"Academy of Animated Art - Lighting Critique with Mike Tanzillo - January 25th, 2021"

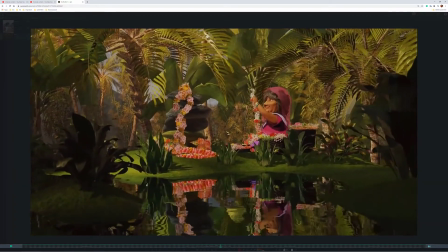[4:08]
Like here, it's already starting to kind of rotate around the side, as opposed to like zooming,
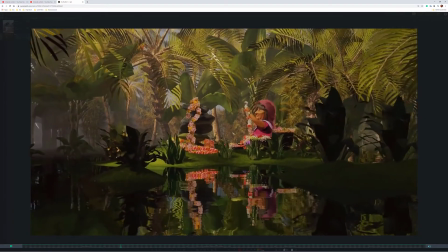[4:12]
like rolling directly at the character until we hit a point and then shifting to the left, like kind of infusing that all together.
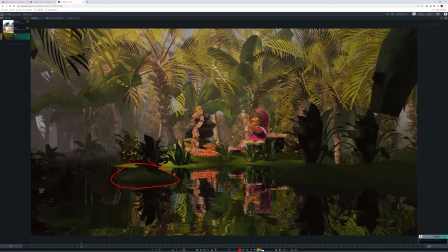[4:19]
Additionally, there's a couple of little places like this island here, and then there's some crazy noisy stuff up in there too.
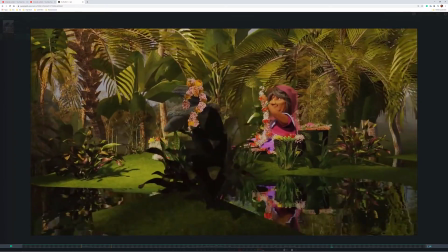[4:27]
Not a big deal, but just something to be aware of as you're going forward.
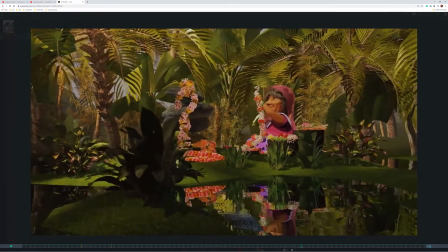[4:32]
When you go to final render, you're going to have to figure out what's going on in these couple places and help alleviate those problems.
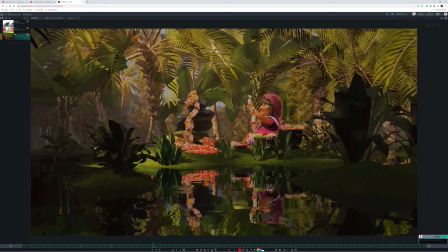[4:41]
What could be happening here is penetration, because it looks like, like I'm looking at some places where some geometry is penetrating.
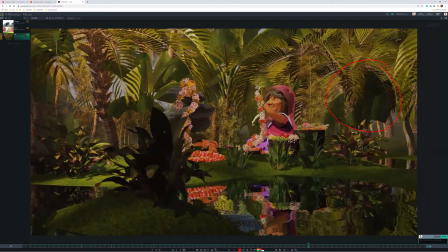[4:51]
You can see it. It looks like it's happening over here too, with that leaf inside of that tree.
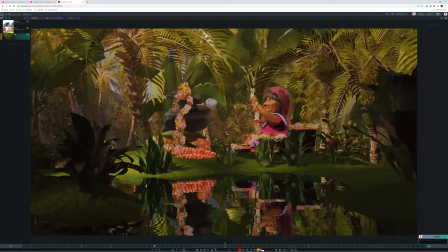[4:58]
And that can cause some strangeness too,
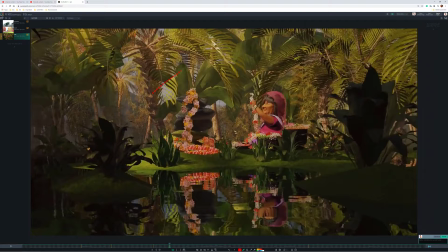[5:01]
like the way that there's like a hard line through there. that doesn't feel like a shadow as much as maybe it's penetrating something. So just keep like, you know, these ferns up here. So just, you might want to do a pass of just kind of going around your set and making sure that we have limited amounts of interpenetration of geometry there.
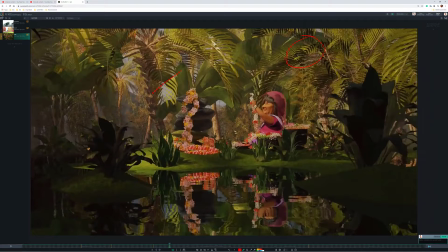[5:19]
In terms of the look of this, we'll talk about that in the still. Let's go ahead. Actually, let's just go ahead and hop into that now.
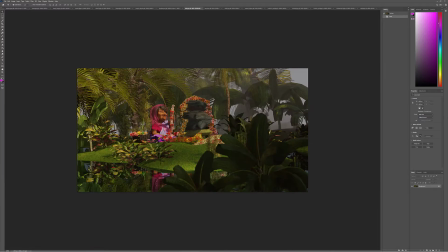[5:25]
So looking at this still, I think we can definitely push the brightness level. Again, bright sunny day, you want to feel that brightness. So just by looking at the levels, you can see that we've got you know, it's all in the lower half here.
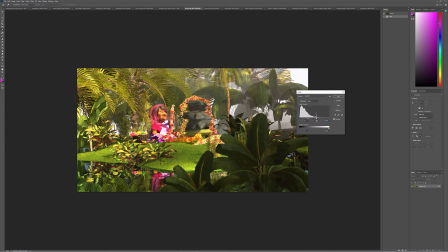[5:42]
So we can like really just push this into this region.
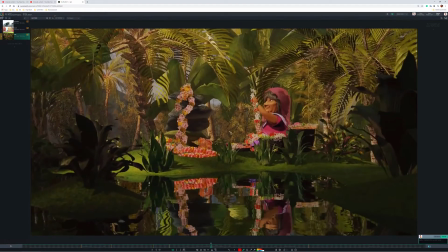[5:46]
Oh, and one thing I wanted to say too about this was look at the brightness level on the ground around her versus up front here. This is a in terms of the relationship, I want to see this level of brightness more back over here,
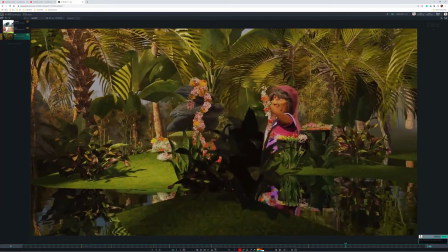[5:59]
because right now my eye is being drawn to here and I should be looking back over there.
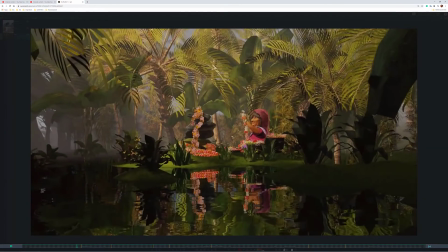[6:04]
You know what I mean? So just something to be aware of there.
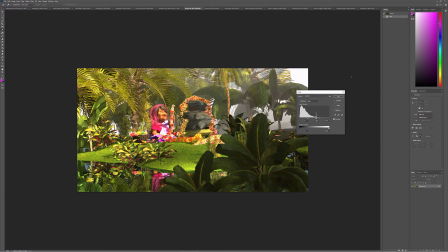[6:08]
So yeah, so like this level of brightness to really kind of get it to start to push in there. Bounce levels are looking a lot better. But yeah, let's really start to feel that in, and then we can start to add some diffusion to it.
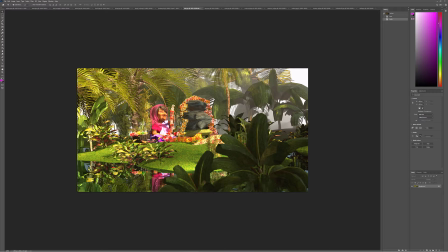[6:22]
We mentioned offline about adding some displacement to the water to get more of the highlights to read on that.
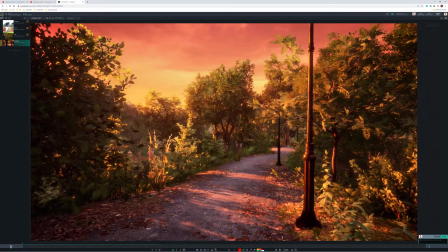[6:31]
But yeah, let's start there and we'll go from there. And Clarissa, yours didn't upload correctly there.
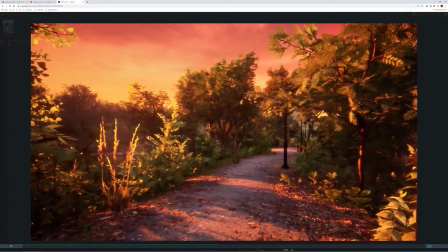[6:36]
Okay, but I got it now. All right. So you were asking about the saturation. I think the saturation looks really great.
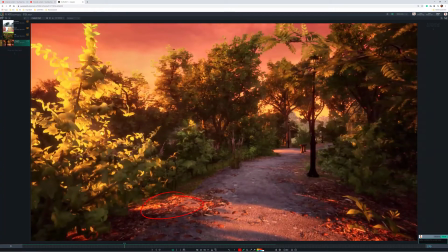[6:42]
I think that's right on point. I mean, there's a couple parts like right in here where it gets a little bit much, but like overall, I think it's really, really, really good.
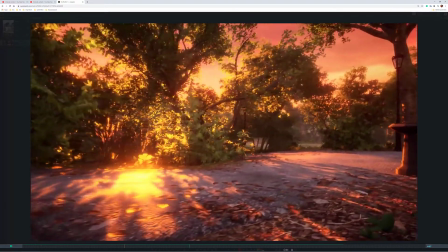[6:51]
The one area that I would, oh, it's interesting. I was going to say like,
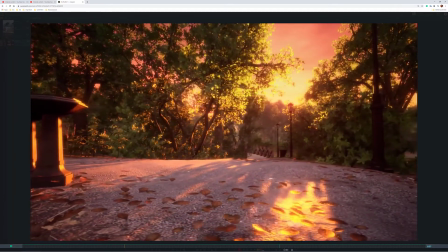[7:01]
because it's interesting the way that the sun is behaving.
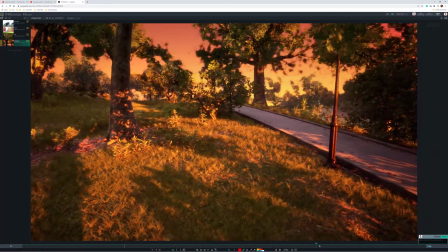[7:08]
And I don't know much about Unreal yet.
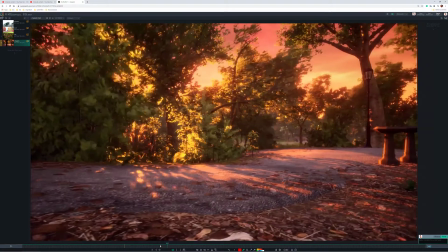[7:13]
Because like I would expect this to be a little bit brighter, but the contrast between that versus when we see it at the glancing reflection is pretty profound.
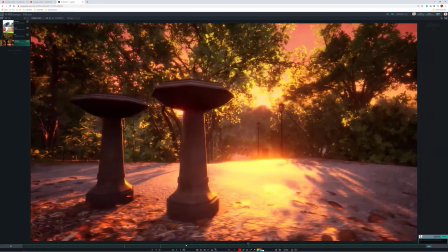[7:21]
Like, because I wouldn't want to go much.
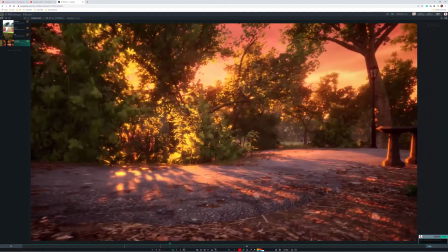[7:25]
I guess that's more about the reflection, but I think that the light coming out of it can go brighter.
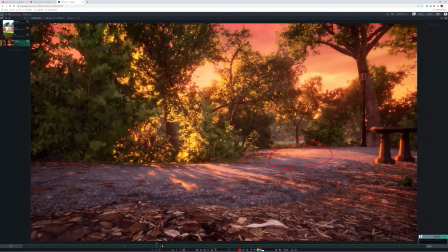[7:31]
And then what I would do
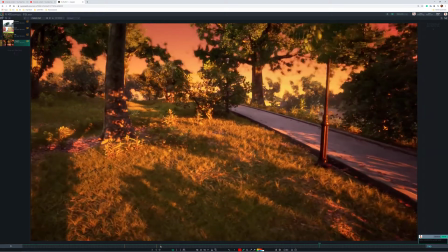[7:35]
is, because I do think that in some, so you're going to push the sunlight a little bit brighter.
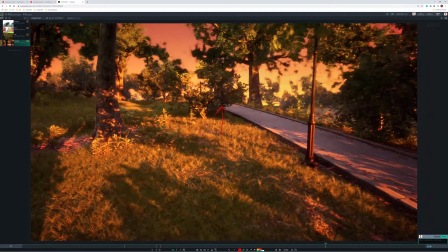[7:42]
If you could add a little bit more like bounce into some of these areas where there is more sunlight,
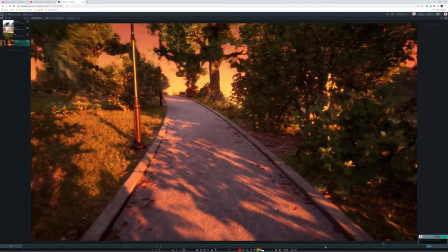[7:49]
more like secondary light, because that would that's kind of one of the things that happens in nature is like in a pocket like this.
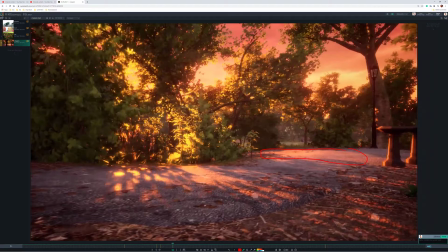[7:57]
So it's like we've got this pocket of key light hitting the ground here. In the areas right around it, there would be more light bouncing up underneath. So like you'd see a little bit more underneath the leaves just in the area directly around that sunny patch.